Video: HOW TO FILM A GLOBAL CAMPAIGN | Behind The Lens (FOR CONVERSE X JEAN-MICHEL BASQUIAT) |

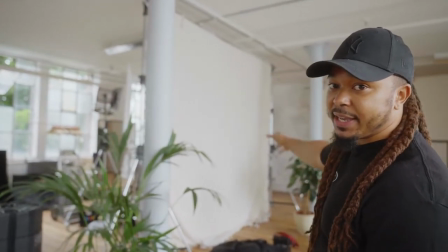260s
We've got the 2.5k HMI shooting through there to give us a nice daylight soft roll off. going through a 4x4 frame if you come around here,
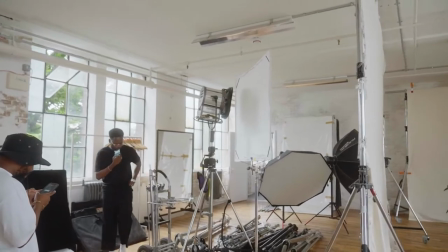268s
you'll see like a 4x4 frame over here. This will give us a double diffused light, which will be super soft.
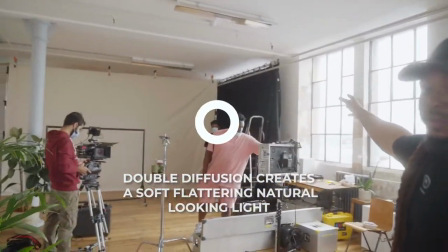276s
And then over here, literally it's going to be blacking out this side of the room. So you put black out on this side to create a little bit of shape in the talent.
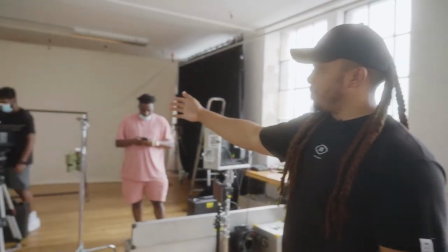285s
And yeah, we are shooting now on the Arri Alexa Mini with a lot of sliding shots, a lot of controlled shots.
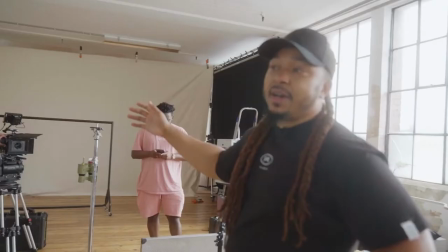291s
I decided to shoot on the Leica Simicrons, just because my favourite lenses are the Cooke S4s but the Simicrons are a bit flatter,
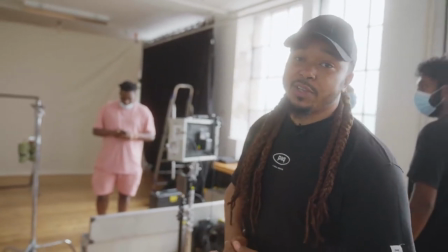299s
looks more like photography to match the photographer's kind of look. So yeah, that's what we're going with today, should be really good, hope you guys enjoy it.
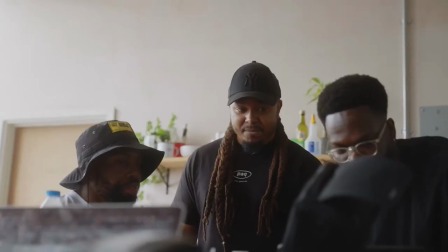307s
I
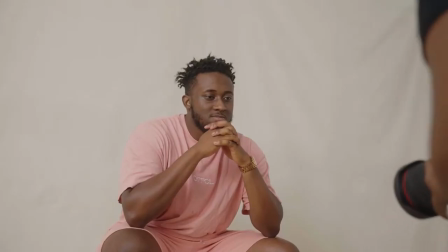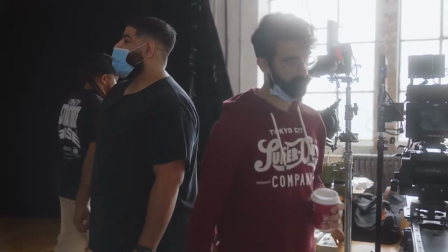315s
think we've been shooting, start shooting on both sets.
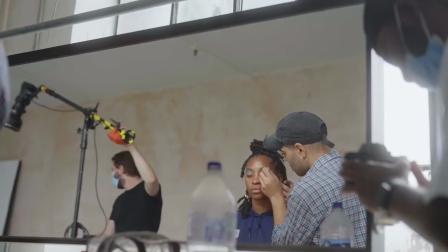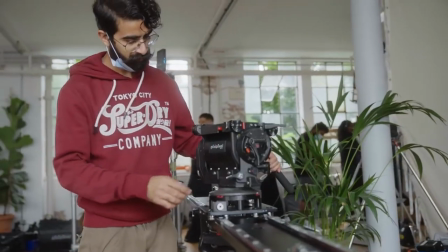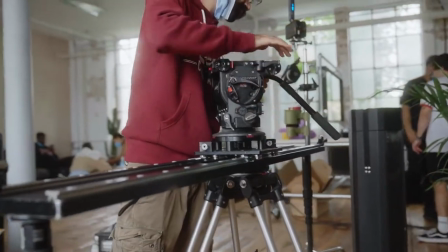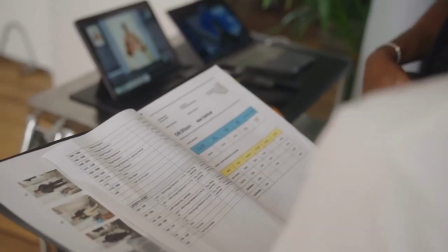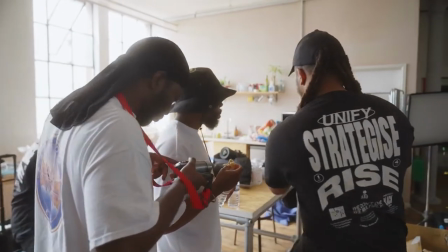344s
Yeah, so as you can see that we're running a little bit behind. Things don't always go to plan, my laptop wasn't missing this morning,
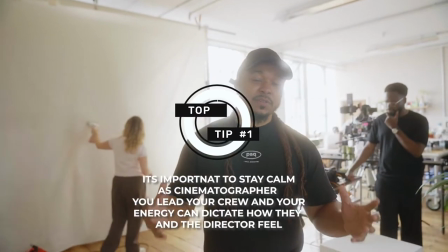351s
but we got it back thankfully but also sometimes you have to rejig the plan so we've actually moved the backdrop to this
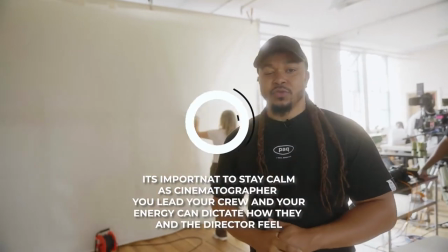356s
side now and then the lighting set up over here reasons being because the frames aren't too nice there's not
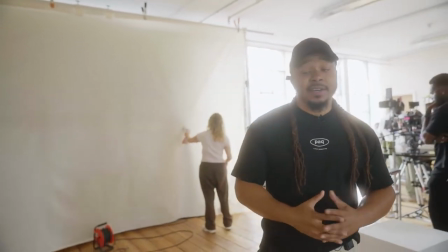361s
a lot of symmetry between the pillars that are here and stuff like that so yeah we're just cracking on we will catch up in time um the
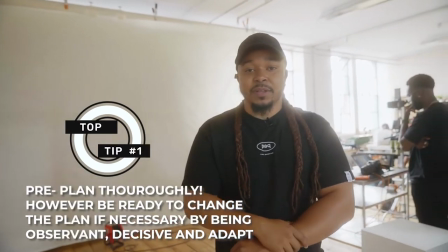368s
team's working strong i'm excited for it still yeah man just always make sure you stay on your feet and always ready to adapt to a plan
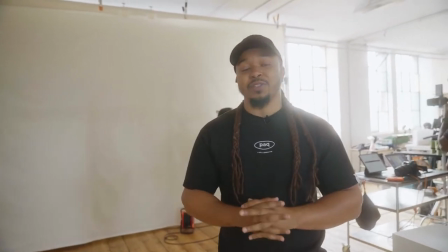374s
because your plan is only as good as your pre-production plan but when you're actually on set
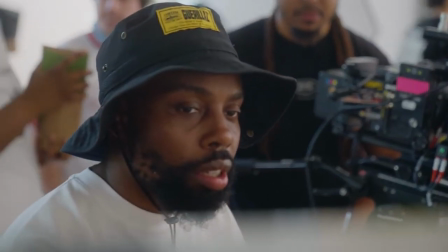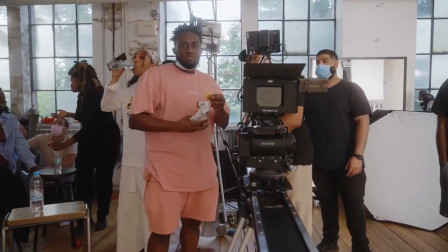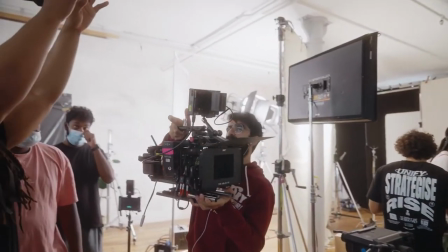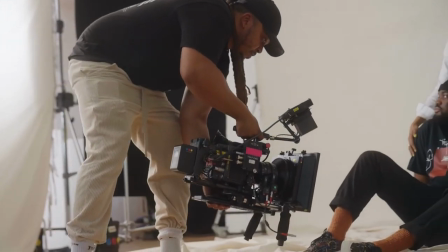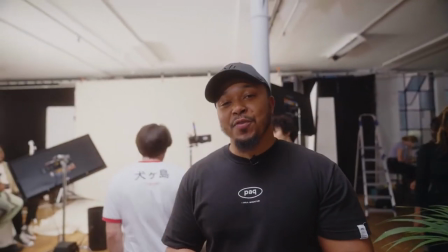439s
so we're at the end of today it's actually been a great shoot we overran by quite a bit i hope you guys enjoy seeing the setups um
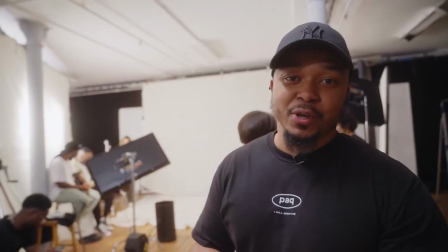445s
yeah man sometimes things don't go to plan we have to work with it it's all about collaboration i've been enjoying today but hopefully you guys have
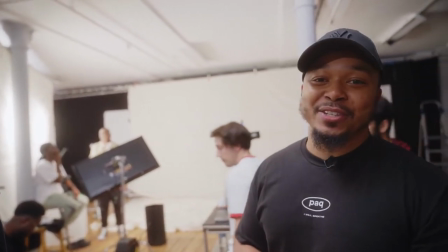452s
learned something you've seen what it takes to actually be a dop on set it's not always the lighting stuff it's not always the glamour
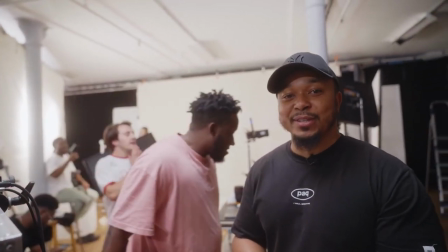458s
sometimes it's about persevering having a smile on your face and make sure the crew's good but yeah you heard it it's the last set up